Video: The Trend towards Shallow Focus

These big budget films, they could have perfect focus, but they've chosen to be out of focus for a split second here and there to kind of add a clumsiness,
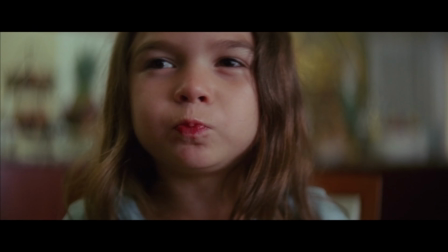4:11 like this example from the Florida Project. And look how clumsy the camera doesn't focus quick enough.
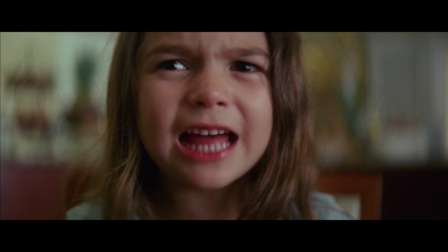4:19 So there's split seconds where she's out of focus. And then these awkward jump cuts.
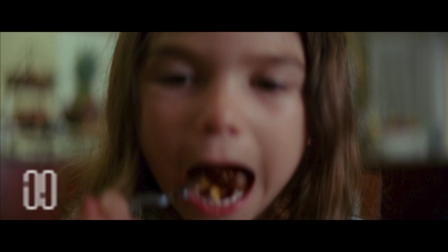4:27 She's out of focus right there. But it's great.
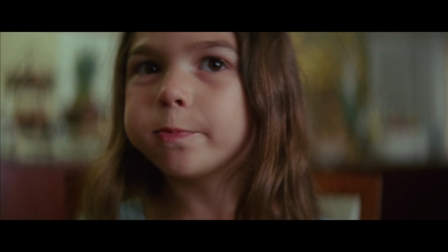4:30 And I think this was meant to be done like this clumsiness, because it really makes us feel like this is a memory, that this is a moment. Let's look at a little more subtle effects of going out of focus. The first one is from Licorice Pizza.
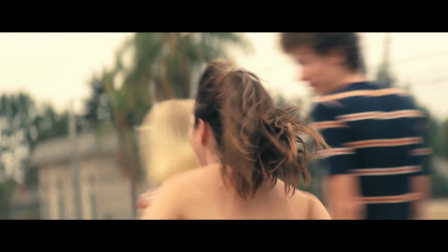4:45 So you're following them, the camera's a little clumsy, and then right here, she's out of focus.
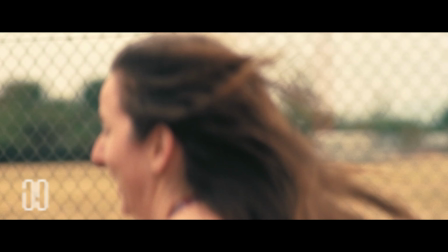4:54 We don't even have them in frame.
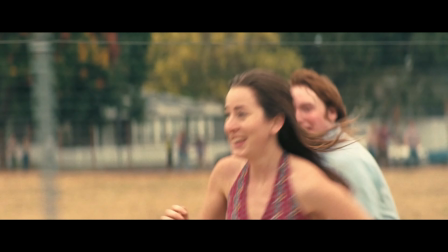4:59 And now one's in focus but not the other. And now they're both in focus. But there's a clumsiness about it. The tracking shot is a great shot to be in shallow depth of field and have it clumsy focus pulling. This is a great example from the TV show The Bear on FX. And you can see we're in shallow focus right now.
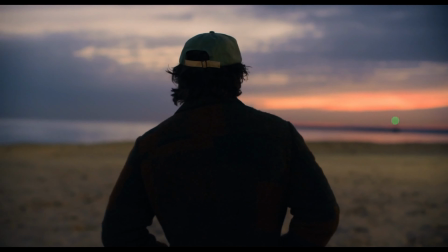5:20 It's gonna do a parallax around him, and right
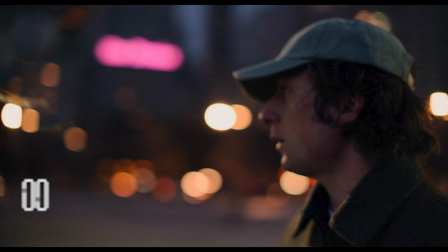5:28 here, he's out of focus. It's not perfect. I mean, it's just a subtle, quick thing, but I really think it adds, the clumsiness adds to it.
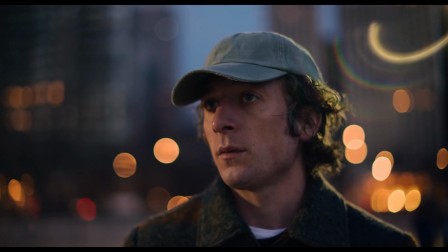5:38 And I think it's great. I love using the shallow focus right here. I love the bokeh lights in the background.
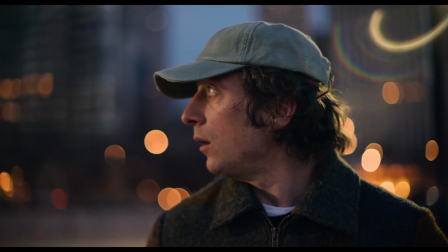5:45 Really makes you focus on him, makes you know this is a tough moment. I'm gonna end the video on something that I was a little conflicted. Zack Snyder's Army of the Dead. I liked the idea he had of keeping a really thin, shallow depth of field and make it interesting. And I like a lot of the shots that he used. But I think this might be a case where he did overdo it a little bit. You know, you built these big, beautiful sets, and then there were scenes where things were out of focus. This is also a testimony when it can be overdone. If you use it for a whole movie like he did, it takes value away by the middle of it. And so, but I still like him being different, and I think this is an interesting interview. And so I'm gonna end it on that, and you can kind of take what you want from it. But that's all I have for today. Thank you for watching.
But I had gone down this sort of optical rabbit hole.
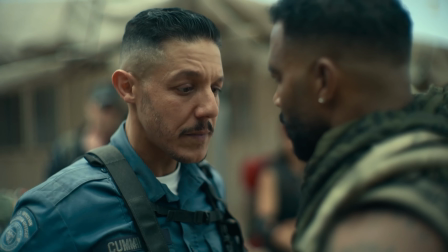6:39 I've been shooting a lot of stills with the Dream lenses, which are these 50mm Canon lenses that I've been really into.
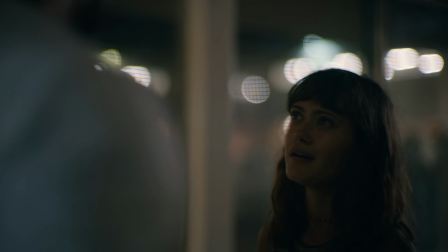6:47 I got it in my head that I was going to shoot the movie with these lenses because they have incredibly thin aperture.
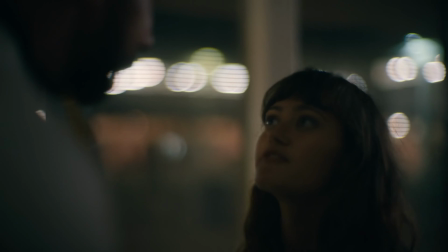6:51 Like they open to a 0.95. When the lens is fully open, it's really the skinniest depth of field you can imagine.
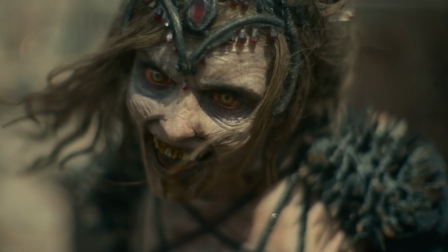6:58 And really what I think the shallow focus does is it gives this kind of
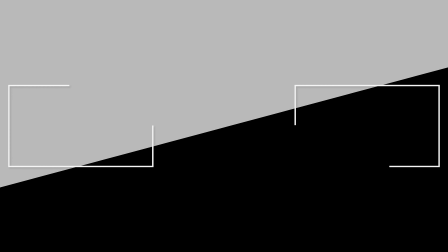7:02 weirdly claustrophobic feeling to like wide open spaces that I think is really an interesting and cool thing.